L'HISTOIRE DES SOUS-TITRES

Bonjour à toutes et à tous, et bienvenue sur la chaîne Projet Ventilo. Les sous-titres. Voilà un sujet qui peut paraître dérisoire, voire inutile, mais qui pourtant révèle une certaine importance. Encore plus aujourd'hui. Du coup, on va tenter de comprendre d'où viennent les sous-titres, pourquoi ils ont cette forme, et surtout, les problématiques qui leur sont propres.
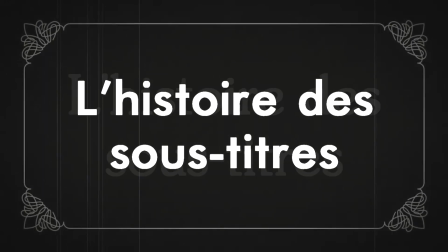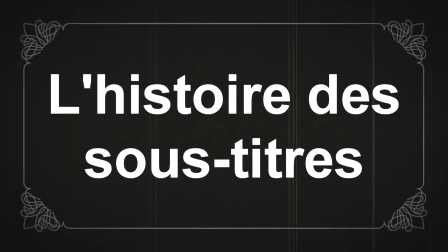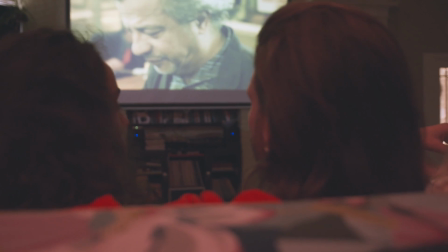0:35 Incrusté de manière officielle des caractères graphiques dans une image qui, à la base, n'en avait pas, est un concept totalement propre au cinéma.
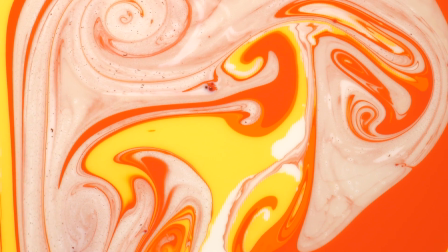0:43 Aucune autre forme d'art n'est concernée par cette pratique. Et oui, même la bande dessinée n'est pas traitée de la même manière, car même si du texte est inscrit dans une image,
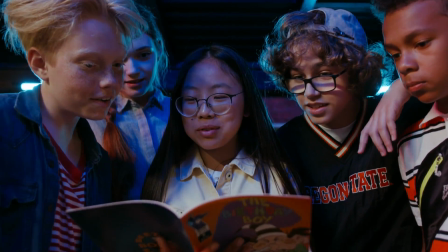0:52 celui-ci est pensé dès le départ par les scénaristes ou les personnes en charge de la partie graphique. Ce n'est pas un ajout à l'œuvre de base, c'est inhérent à cette œuvre.
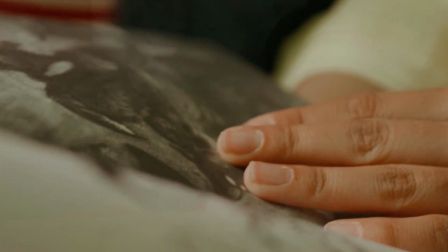1:00 Pour les bandes dessinées avec des dialogues, bien évidemment. Mais le cinéma, de par ses images en mouvement et de par ses dialogues, est bien plus compliqué à rendre accessible à tous les publics. Restituer le sens d'un dialogue tout en respectant l'image, ça devient donc un vrai défi. Ce texte ajouté à l'œuvre parasite à sa manière une image qui avait été composée et étudiée par l'équipe de production du film.
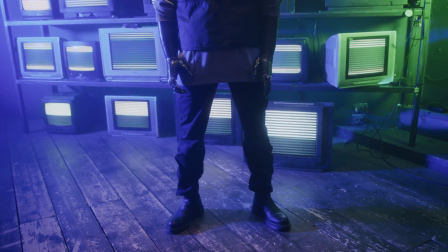1:22 Ajouté à cela le fait que chaque personne possède son propre rythme de lecture, Il faut donc trouver un juste milieu pour que tout le monde puisse lire le texte écrit,
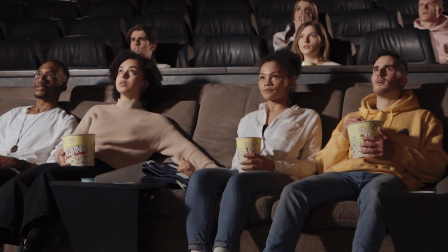1:30 qui retranscrit le plus fidèlement possible le sens du dialogue, tout en dérangeant le moins possible l'expérience graphique du film. Et oui, aujourd'hui, on va surtout s'intéresser au cas de la France. Car j'ai beau être suisse, et ça va s'entendre avec mes 60-70-80-90, le cas du sous-titrage en suisse ne s'oppose presque pas d'un point de vue du cinéma. Parce que pour la partie francophone de la Suisse, on a le droit à tout ce qui se fait en France. Mais on verra un peu plus tard sur ce qui se passe à la télévision.
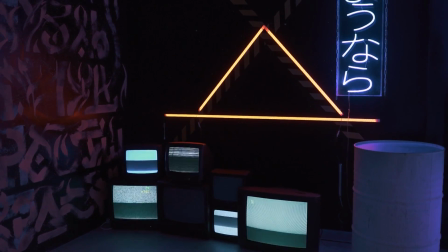1:53 Il est intéressant de noter que la documentation concernant la fabrication et l'évolution des sous-titres se fait assez rare alors que c'est
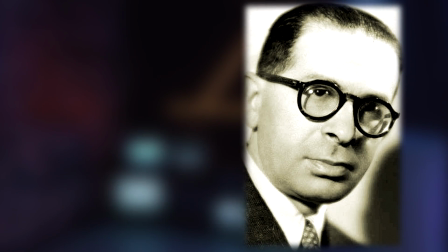1:59 un sujet qui nous touche presque au quotidien L'une des premières traces de ces questionnements a été écrite en 1957 par Simon Lakes,
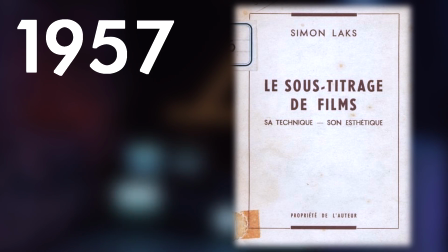2:05 un compositeur polonais dans son essai Le sous-titrage de films, sa technique et son esthétique Alors autant vous dire qu'un document qui date de 1957,
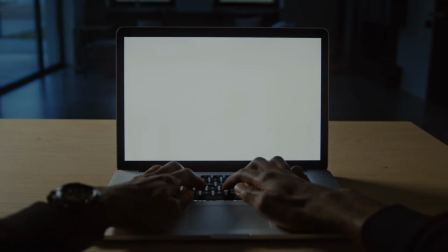2:13 ça va pas beaucoup nous aider pour résoudre les problématiques actuelles Mais cet essai a été l'une des bases historiques sur laquelle s'est appuyé Jean-François
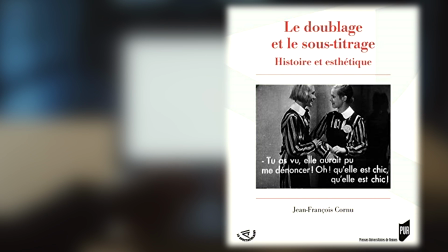2:19 Cornu traducteur de métier pour son livre Le doublage et le sous-titrage Histoire et esthétique, paru en 2014 au presse universitaire de Rennes. Et c'est ce livre qui m'a beaucoup aidé pour écrire cette vidéo. Bien, une fois cette longue introduction terminée, commençons par le commencement, quelle est l'origine des sous-titres ?
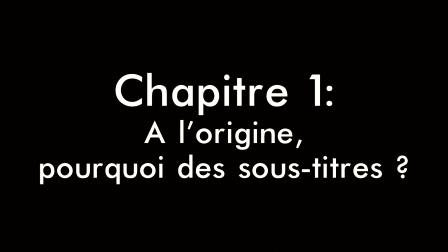Qu'est-ce qu'il y avait avant les sous-titres mais qui pourrait quand même nous y faire penser ? Ben, à l'époque, le cinéma, comme vous le savez, était muet.
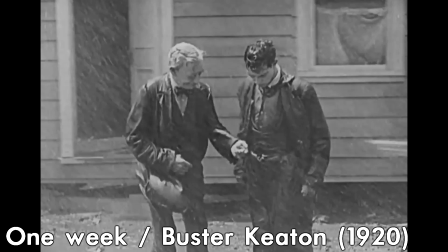2:49 Mais on retrouvait ce qu'on appelait des intertitres ou des cartons de texte. Ces intertitres servaient autrefois à donner du sens au silence des films muets.
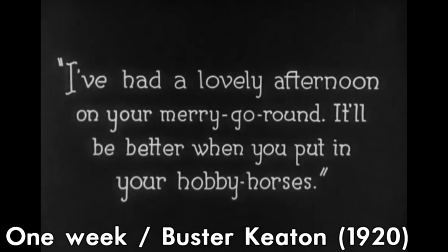2:57 A cette époque, la taille, la police et les autres caractères permettaient déjà d'appréhender et d'appuyer certains aspects des dialogues.
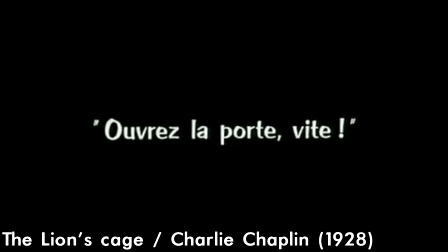3:02 Mais ils avaient la fâcheuse tendance à couper le récit en intervenant entre les images. Mais c'est en 1927, avec la démocratisation des films parlants et sonores à travers l'entier du monde, que de nouvelles questions vont se poser.
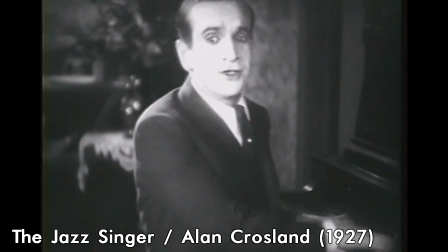3:12 A présent, les films se mettent à parler. Et donc, si on ne comprend pas la langue, le sens du film va forcément nous être étranger.
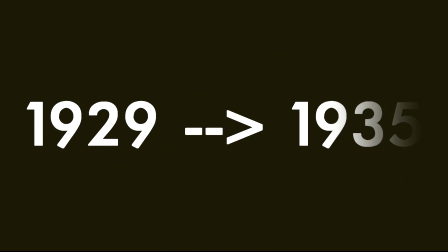3:19 En France, c'est entre 1929 et 1935 que la transition entre cinéma muet et parlant se fait.
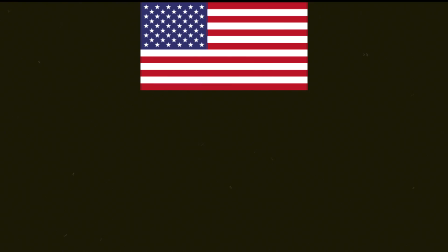3:25 A cette époque, ce sont les films américains qui sont les plus gros succès en France, suivis des films allemands, puis enfin des films français.
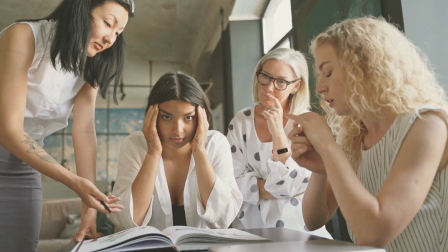3:31 Les boîtes de production américaines se trouvent donc face à une problématique. Les marchés étrangers rapportent gros, très gros. Il faut donc que leur production reste accessible. Alors l'une de leurs premières idées avant le sous-titrage, c'est de faire ce qu'on appelle des films multiples.
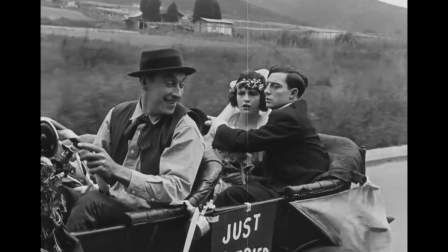3:45 Les films sont rejoués plusieurs fois avec des comédiens et comédiennes de différentes nationalités afin de s'assurer plusieurs versions d'un même film.
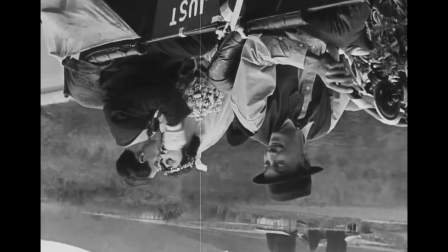3:52 Les mêmes décors, les mêmes plans, les mêmes scènes avec des acteurs et actrices différents qui incarnent les mêmes personnages en plusieurs langues. Mais très vite, ce procédé s'avère extrêmement coûteux et c'est donc le doublage qui va s'imposer aux alentours de 1931.
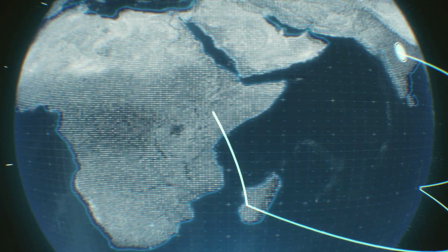4:05 Le marché américain inonde alors les pays étrangers même si la qualité des doublages n'est pas toujours la priorité.
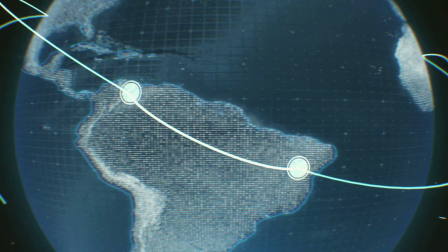4:10 Des synchronisations labiales, comédiens ne connaissant pas parfaitement la langue du texte ou mal traduit, etc.